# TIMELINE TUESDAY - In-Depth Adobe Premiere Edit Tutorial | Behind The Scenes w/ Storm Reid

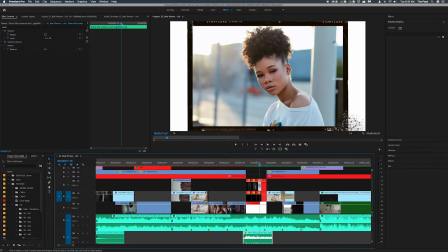406s
And when you hear it, you hear that 35mm the projector start i think i want to say i got that from epidemic sounds if not i got it from youtube but it just adds a little spice into the effect of the photos it gives you like that film projector effect as the photos
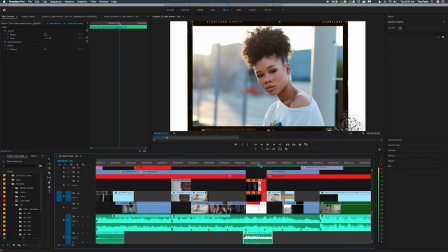420s
are you know going uh getting bigger and scaling bigger so yeah and then i cut and we're back at that super eight you see the
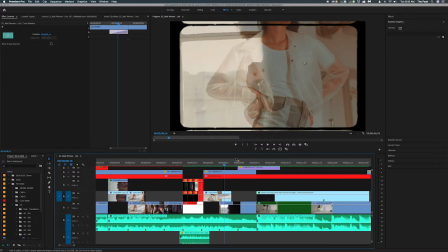429s
super eight um effect that was just a quick cross dissolve into the next shot um and then i go and i did the film burn a lot more
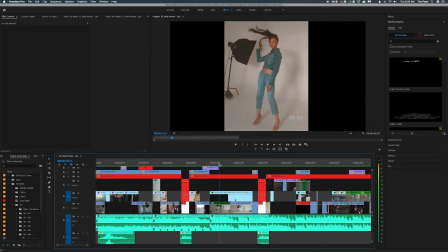437s
subtle than the first one and for this as you see I added the blank VHS tape I really found this on YouTube it actually looks like this and what I did was I just scaled it up to fit the 1920 by 1080 which is 161 and I put it over my two clips
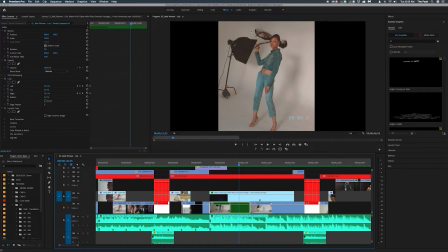457s
to kind of make it look vintage and for this particular clip I basically did a crop and as you can see
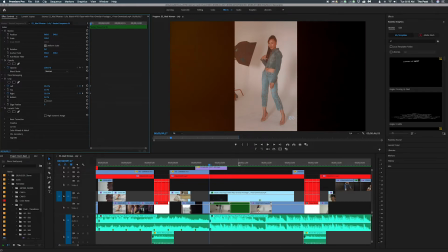464s
it starts off at 33 and 35 on each side and as it gets to the end of the clip I lose the crop so the clip starts to get more wide but
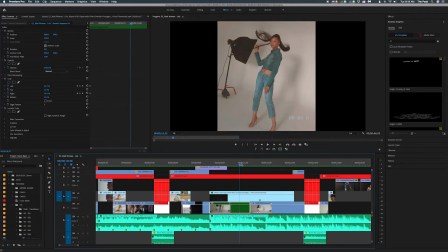473s
you still see that VHS tape effect on top of it so you see the number zero one
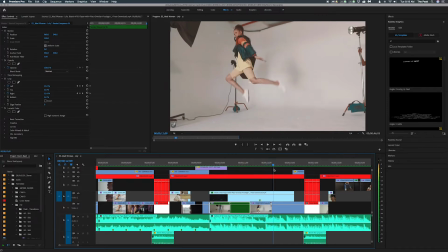478s
and the same thing for this one it kind of goes into that VH1
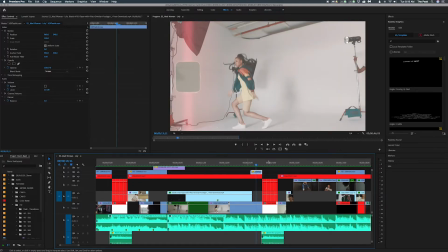485s
vintage vibe and then just like a little flash um just kind of show you like this you know super effective kind of
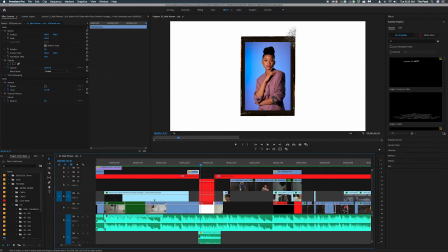494s
goes into that before we cut back to more photos which again is the same thing I did with the first ones I added the story looks but you know some of these were vertical so I basically just turned it around um and
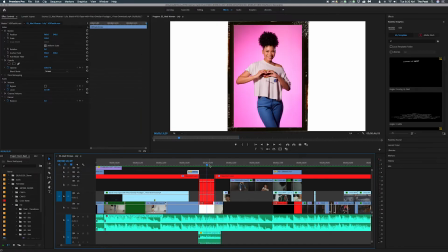509s
let it kind of use it as a frame to you know for the photos
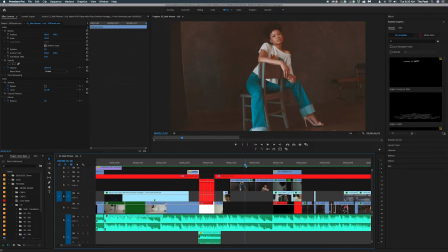517s
all this still has that color corrected vintage vibe with it with this
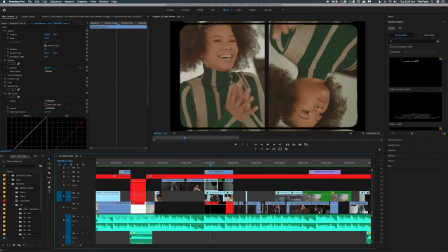523s
I used the matte again all I did was I basically cropped each one and kind of did something with the beat so the first one you see I just basically flip this one and you just go to effects flip and
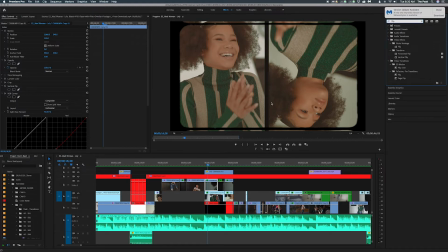540s
you'll see your horizontal flipped so I flipped the side and I also added
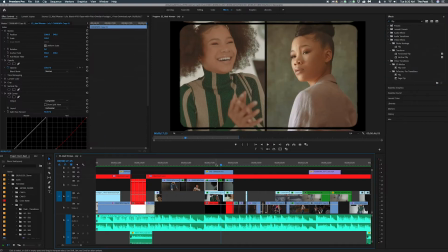545s
the crop so that way as the beat you see this cut right here so as the beat changes or you see that beat breakdown it
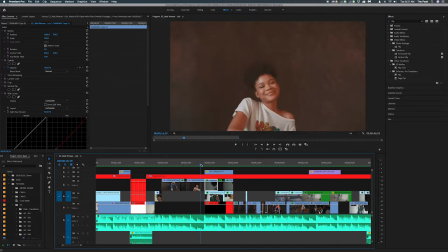554s
changes to a different shot of her so so
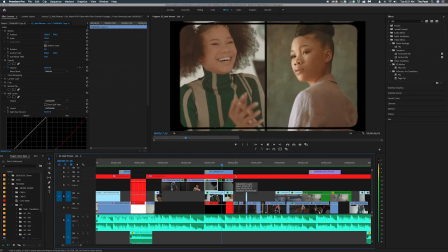561s
you heard a beat and
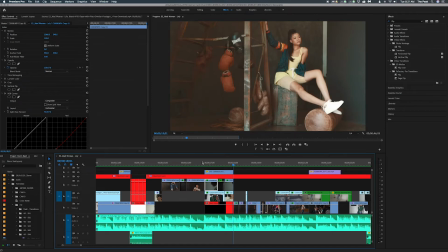566s
so it makes it kind of like look dope because of I'm cutting to the beat so then we go to this wide shot um and all i did with this is i scaled the first one up next one i went uh to the full one like which is
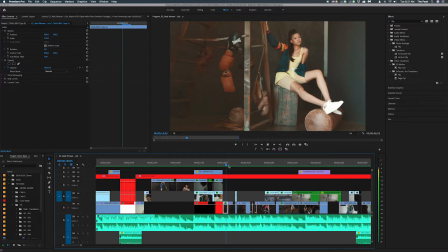582s
just 100 i scaled this up just a little bit to give like a quick effect so you see it goes from like super close in to wide
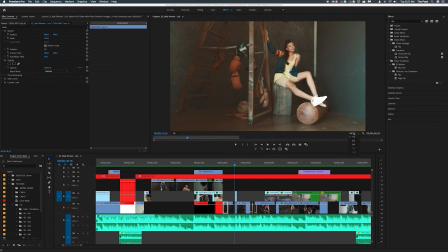589s
um and again guys i'm showing you this it doesn't look clear because i'm on a fourth um just trying to preserve the you know make it
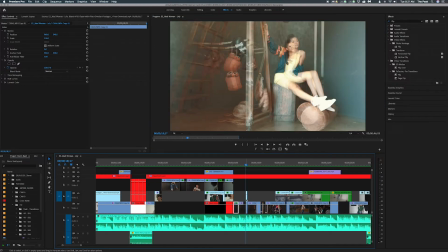597s
go fast and not slow down the computer but then I just kind of like added a I duplicated the clip put a screen on it and that's
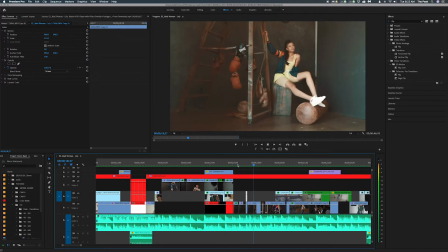606s
how you get this like ghost effect so all of it goes to the beat you know then it comes back to her then it goes really
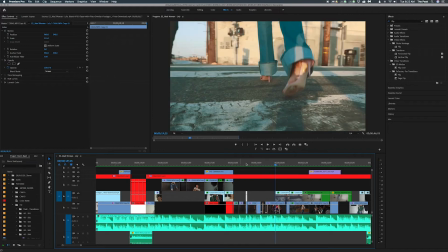615s
fast to the next clip so and then with this shot
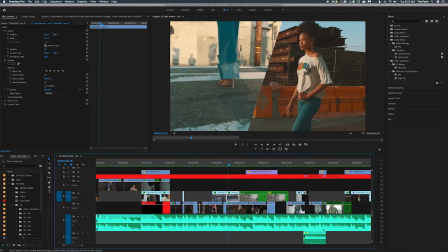625s
all i did which was really cool i wanted to do something different so i have the two clips on top of
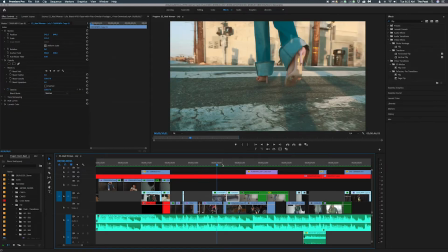630s
each other um this clip is originally from this one and it spills over to go on top of this
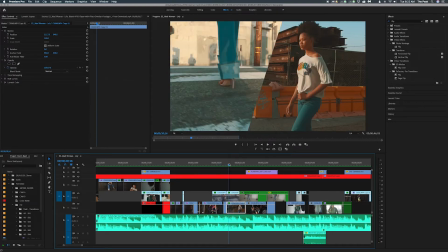636s
c0060 clip and so so i did a mask as you can see and uh what
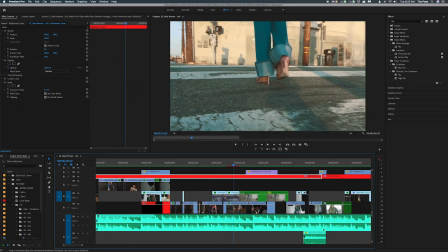657s
happened to my color but yeah i did a mask and so yeah that was all i did for that um for this one i
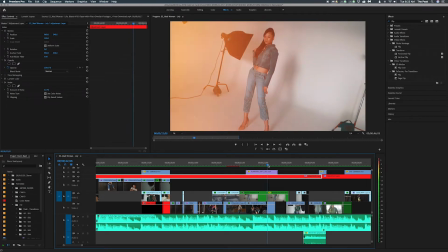665s
added that film burn and in order to get this little rotated effect i use my ronin s i shot this on a ronin s a lot of these shots
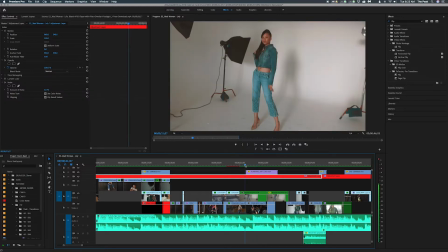673s
are on a ronin s to give like a fluid smoothness to it um and so i kind of did that right out the camera and add that film burn effect and then it comes back it reverses back and
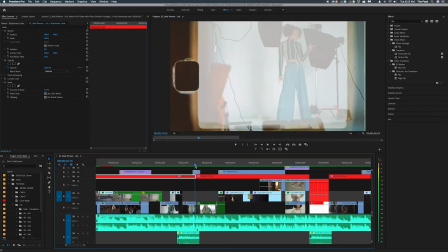688s
then these are just super simple shots again film burn cutting two
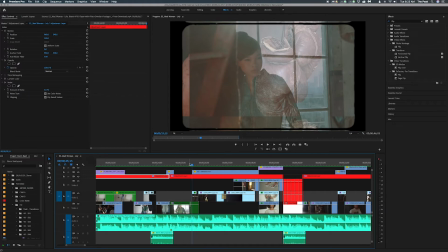693s
different shots so again super easy edit honestly it just looks intriguing but it's super easy edit this i use the offset as well again i have my mat on top i scale my offset over so you see this line and then you still see i put this at 61 for opacity so you still kind of
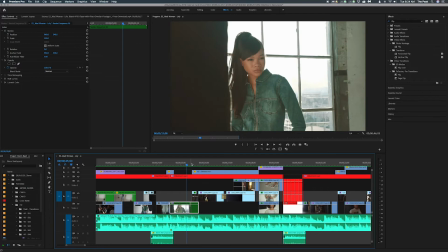713s
see the shot underneath just to kind of give it a cool little effect um
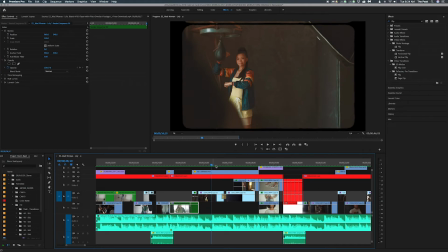719s
and i shot this to go behind eric which is the photographer and then i cross this off so that it comes and she has a completely different outfit on so she starts off with her sports outfit on and then it goes behind him and it comes out with a more
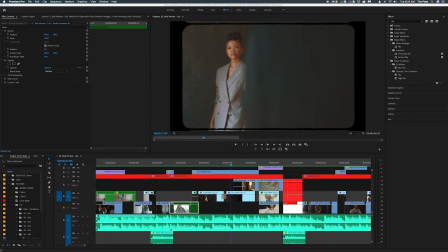736s
business outfit on those are the things that you want to look for when you're shooting how you can you know create transitions when you're shooting to be
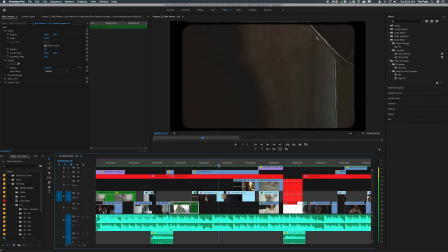744s
able to use in the edit already I knew that I wanted to do a shot like this while shooting it and then it just worked well with the edit and then this I basically brought the opacity down so you still see that shot underneath then a closer shot of her in same outfit
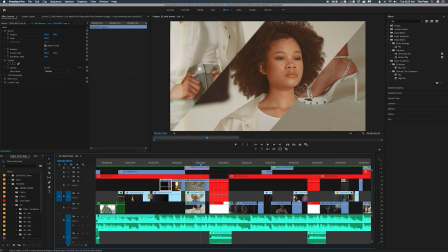761s
with this shot I used to film burn but I also did the same thing I used a mask for each shot and just mask it out so it was kind of together so the shoes the face the clothes to
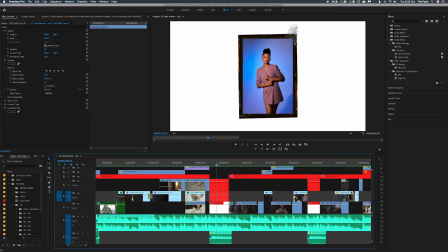777s
show all of it and then again we go to those photos I also
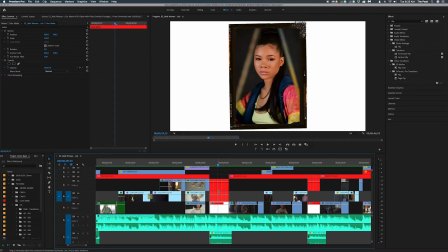782s
use the color mat a white color mat underneath it and that's why it's white otherwise if i didn't it will be black and you would see the white from me taking it so yeah i use white flash
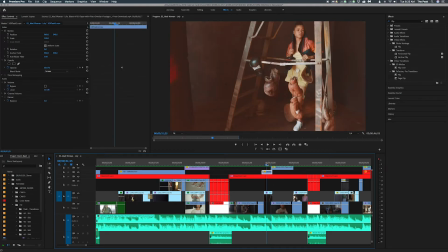800s
again check out my last video or my video where i talked about where i get my film effects and stuff like that from it's a really
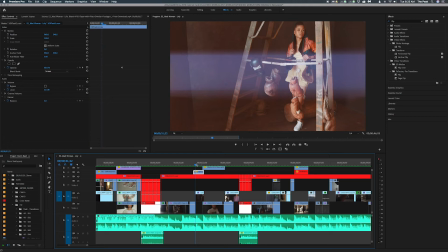807s
good video and all these effects honestly are in that video so you can check it out and you can go and download them but the film burns this flash effect the matte um they're free the matte is like the matte effect was
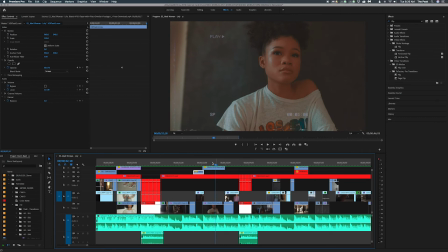819s
like three dollars so um for this one i went back to that uh vh1 effect
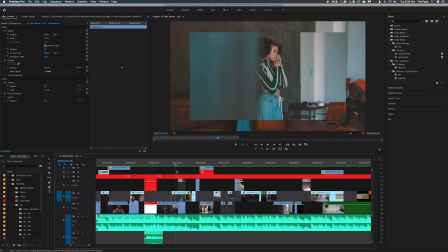825s
got my pictures again and this one i did a video on this as well where i show you how to do clip
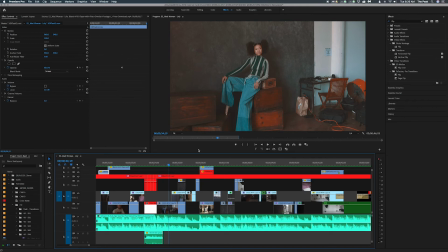832s
layered effect and so you have the wide and it cuts to a different clip which
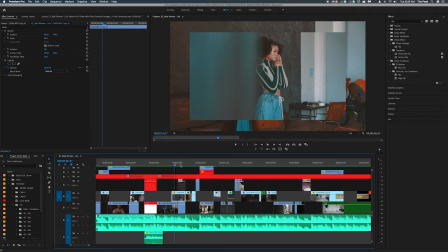837s
is a little smaller in scale and then the next clip which is smaller than that one in scale so and it goes to the beat so
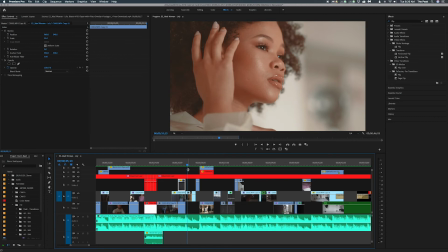846s
boom boom hit so that's you know i always like to use
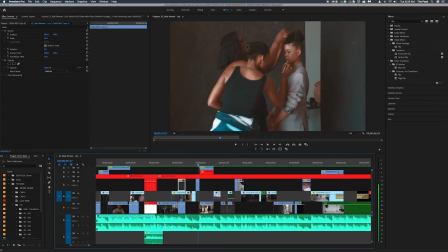851s
that and then this i just basically flipped it and made it black and white uh this i added my uh matte again
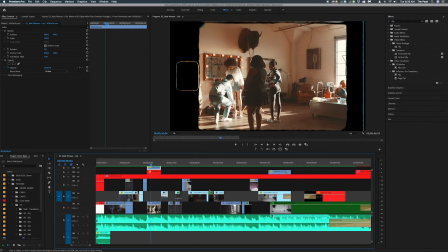860s
all these mattes kind of came together in that three dollar bundle that i purchased guys three dollars yes so make sure you get that that was uh just that add that
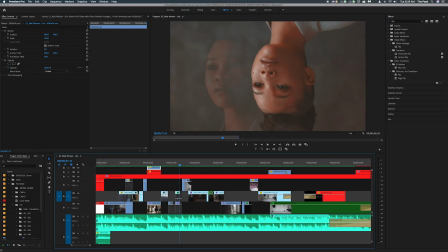869s
little film effect of her getting ready this is the same i flipped it and then the top one i lightened it and i put it at 26 so that way you can still see it but not as noticeably as the top this
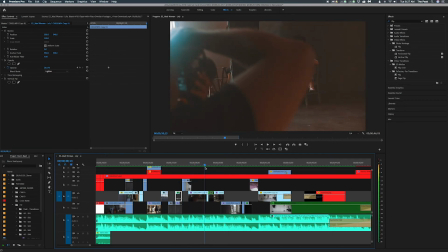885s
is the same thing i did for the first one i just made it go faster as it goes behind them and